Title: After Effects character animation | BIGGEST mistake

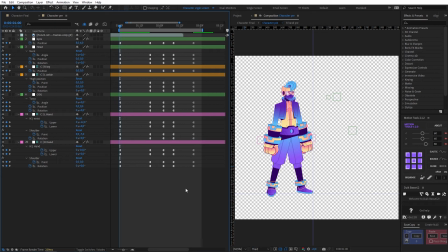But using this pose-to-pose method is a great way to keep things fairly consistent, so you're not going to have to do too much tweaking when you get to the tweening phase. But for starters, what we can do is grab all of our keyframes and hit F9 to easy ease them and give that a preview.
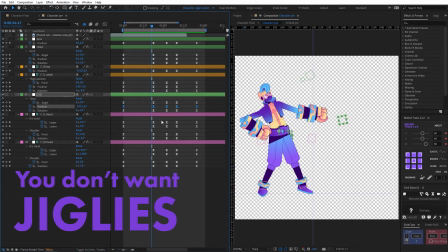Okay, so we have a bit of jigglies, and I know why that's happening, because we have a bit of curvature on our position keyframes. So I'm just going to right click these and click on keyframe interpolation.
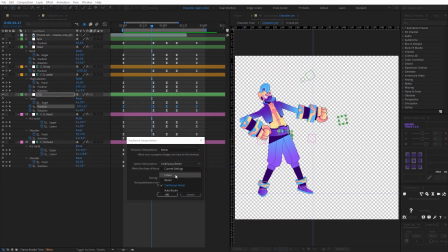Spatial interpolation from continuous bezier to linear, hit OK. And I believe on our right leg we have this happening as well. So I'm just going to get rid of that.
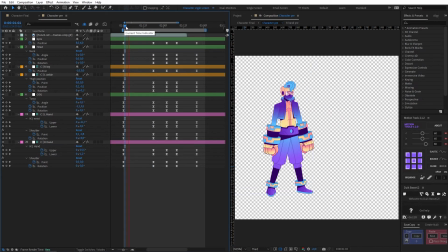We want to just preview this without any weird jigglies. Okay, so you can see that's already kind of a passable animation. But what we're going to do is mess around with the easing to make this much stronger.
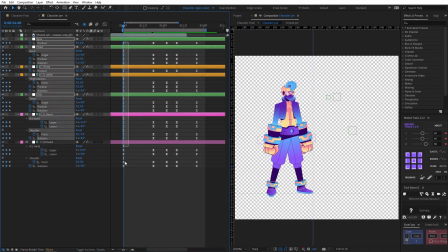So for starters, let's come to our initial pose. And what I'm going to do is add a strong ease out.
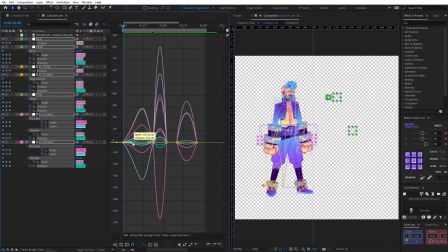So I could come in here and make this all kind of around 60, but I like to be a bit more precise. So I'm just going to use this tool and drop in 60 easing out. Then for our next pose, which is our anticipation pose,
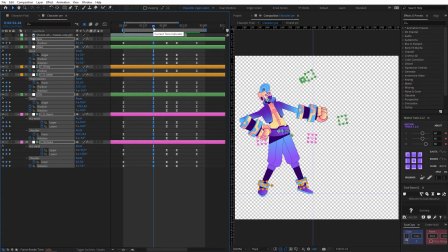I wanted to come into this quite slowly, and I wanted to release slowly and then hit really hard. So I'm going to add an 80 out and an 80 in, and I'm going to come to this frame. And I think this can actually just keep a regular easy ease. And of course, we don't need to do anything to this pose.
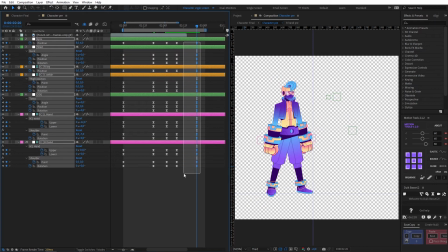And then for our resting pose, I think we can just add a 60.
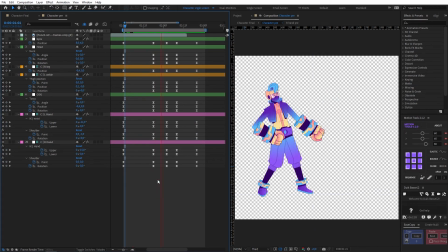Okay, so we can give that another preview. So already that's feeling much more powerful. When it comes to punches, you really want a lot of power into those.
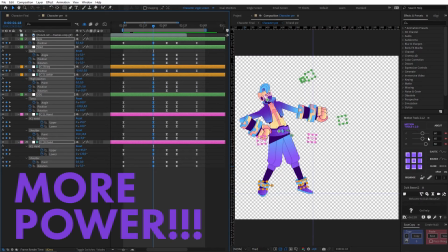But I think we can actually add even more power by selecting these keyframes and giving this 100% ease out.
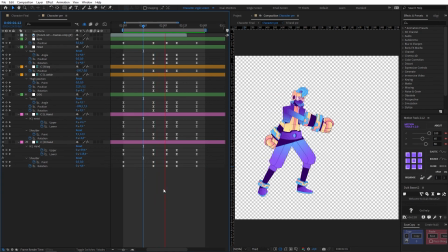There we go. That's a nice solid punch. That's what I'm looking for. Nice snap. Boom. So the next thing I want to do is mess around with this foot here. So right now it's sliding and I want it to be a lift.
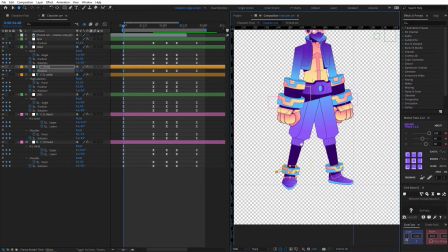And because I'm doing it this way, I also want the cog to lift slightly as well.
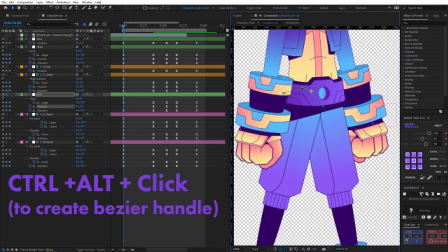So it feels like a kind of step up. So like kind of lifting and shifting their weight onto that back foot.
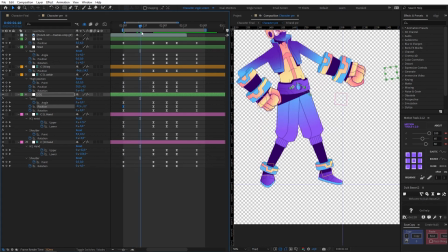Now the next issue we're gonna have is that while this back leg is lifting, it's still bent. So in order to fix that, I'm gonna drag in this keyframe just so it lands before the hips.
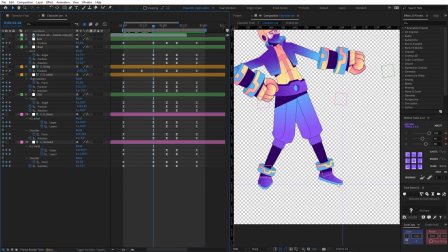Yeah, that looks good. Okay, then we also want this foot here to come down faster. So right now it's slowly coming down, and as the weight shifts from the back foot to the front, it's going to come down very quickly.
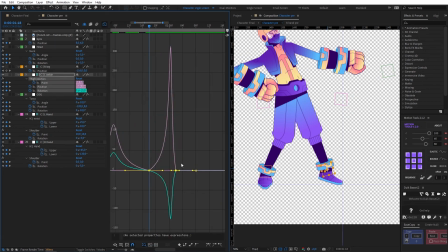So I'm gonna just take a look at what's happening with these, and what I'm gonna do is just bring this in on the right so it hits harder, and I'm going to change this easing to just a regular easy ease, which is about 35%.
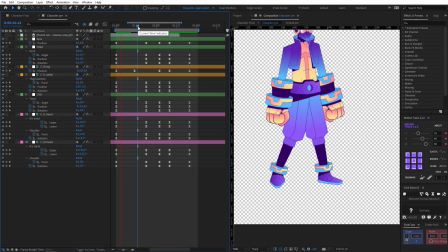So you can see that's coming down nice and quickly as the weight shifts from one foot to the other.
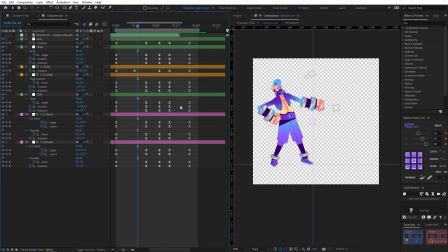Great. Okay, from here we can start to offset things a little bit just to add some visual interest and add a bit of overlapping action, which is really the hallmark of good character animation.
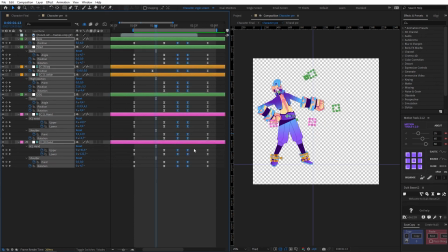With these frames here, we really don't want to offset those because that's where the punch is hitting, so I'm going to leave those as is. But all the other keyframes outside of that are open for business. So let's do some offsetting. I'm gonna grab the hips and the torso, and I'm just gonna shift those each one frame forward,
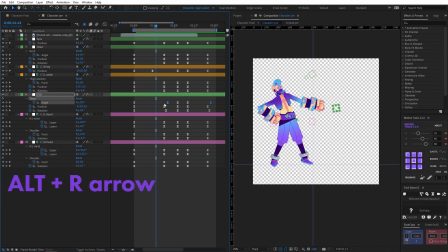starting with the hips, and then I'll move the torso one frame past that. We could even do two if we wanted to be really bold.
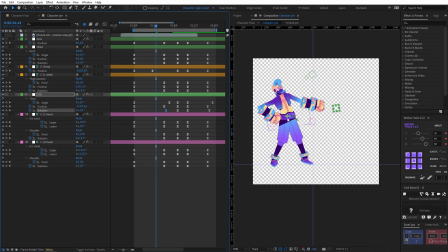But you always want to think about the chain. So starting with the hips, ending with the torso, so that you get this nice overlap of action. Then what I'll do is I'll come to our right arm. So we want this to be the focus. So I think I'm gonna add the most offset to this arm so that we're always seeing that moving last.
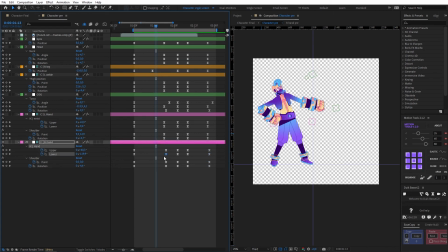For starters, I'm just gonna shift these out by a frame, and then I'm gonna grab our hand rotation and our forearm rotation, shift those one frame forward, and then the hands will come one frame forward after that. And if you were wondering how I was shifting these forward, I haven't mentioned it.
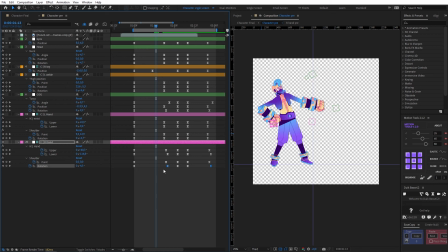If you hold Alt and left or right on your keyboard, you can shift keyframes left or right in either direction depending on which key you hit. So that's a very useful tip. And if you hit shift at the same time, it'll move them by 10 frames.
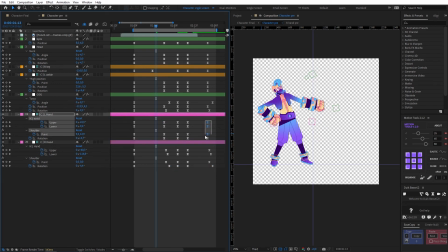Now let's do the same thing with our other arm, and I'm gonna shift this ending pose out by a frame, and I'm gonna grab our forearm and hand, and each of those are gonna get one frame forward.
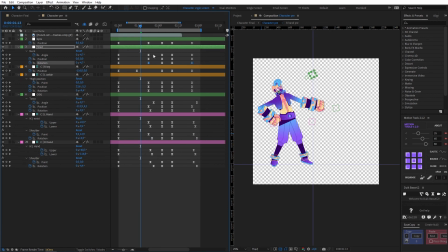There you go. Then we're gonna come up to the head and neck, and I'm gonna grab these initial keyframes as well. And those are just gonna be shifted forward, starting with the neck, of course, and ending with the head.
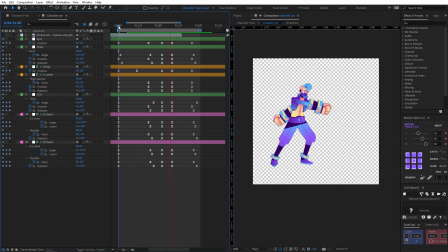Let's preview that. Yeah, and that's actually looking really good. I think the offsetting's really nice. The one thing I would say is that we can probably have our right arm shift out even more.
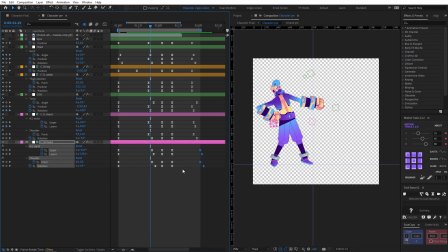I think this is the focus, so we can have it be the last limb moving at the end. So let's check that out. You know, looking at the head and neck, I think we can even send these out an extra frame.
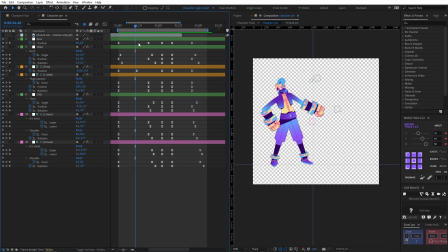Essentially, we have a passable animation, but you can add a bit of extra overlapping action by coming into areas like this. So with the head, for instance, I could have this shift slightly forward as the body's moving back. And if I hit Control and click twice, this becomes a continuous bezier.
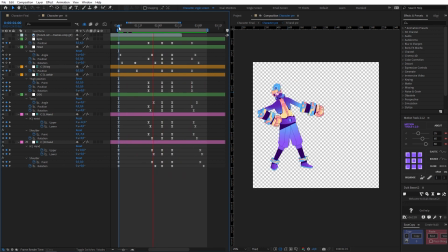When we preview that, we get a bit of a nice little extra motion to the head, and that can look really nice. You know, I think that adds quite a lot, actually. I also want to come to our cog torso. I'm going to move that out one more keyframe as well.
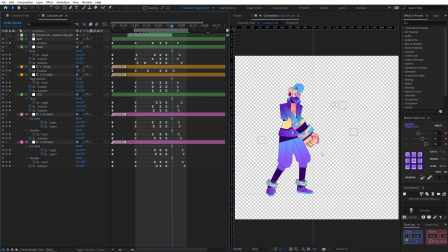The next thing I think could be quite nice to add to this is, as this arm's moving back, we can just give it a little bit of a sway. Right now, because of the way our animation's set up, it's moving in one motion. So I'm just going to add a bit of animation and make that again a continuous bezier. Let's have a look at that.
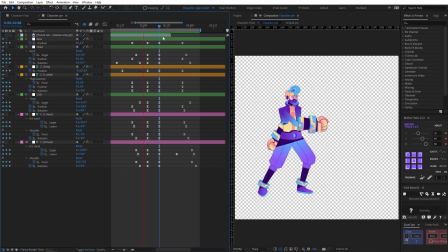Much better. So at this point, one could keep tweaking things here and there to finesse it however you like. But this is essentially the process of creating an animation using the post-to-post method. And you can see it's very structured. And when you stick to this kind of structure, you really get a much better result.
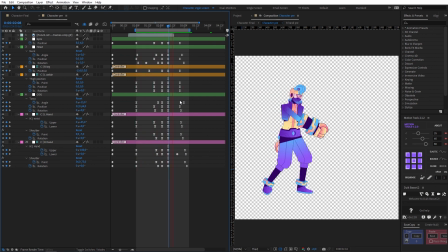And things are in sync. We're not getting all this weird out of sync movement. And that's by design. And of course, you can add little bits of overlap like we have, but you're still starting from this rigid structure.
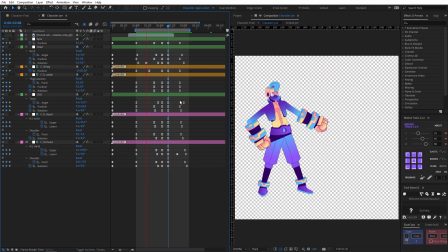And this process will help you create much better character animation. So the final embellishments I added were just a bit of animation on the hair,
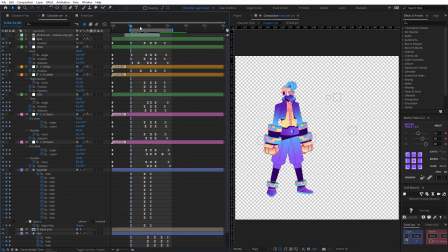and I added some path animation to the gauntlet so that it changes perspective slightly at this point.
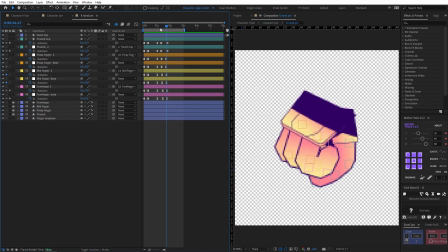And in the hand comp, I rigged up this hand so that I could get the fingers to do a little bit of anticipatory action to really show this guy means business.
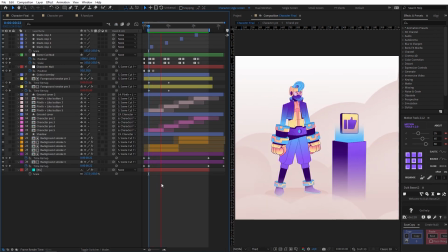Of course, this is the final animation with a bit of camera movement and the result of our punch animation.
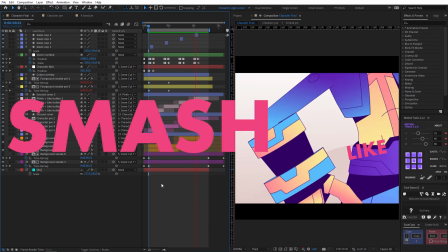So yeah, maybe take a page out of this guy's book and smash like. Maybe I should have made it smash subscribe. Anyway, thanks for watching. At this point, you should be able to use this method for basic animations.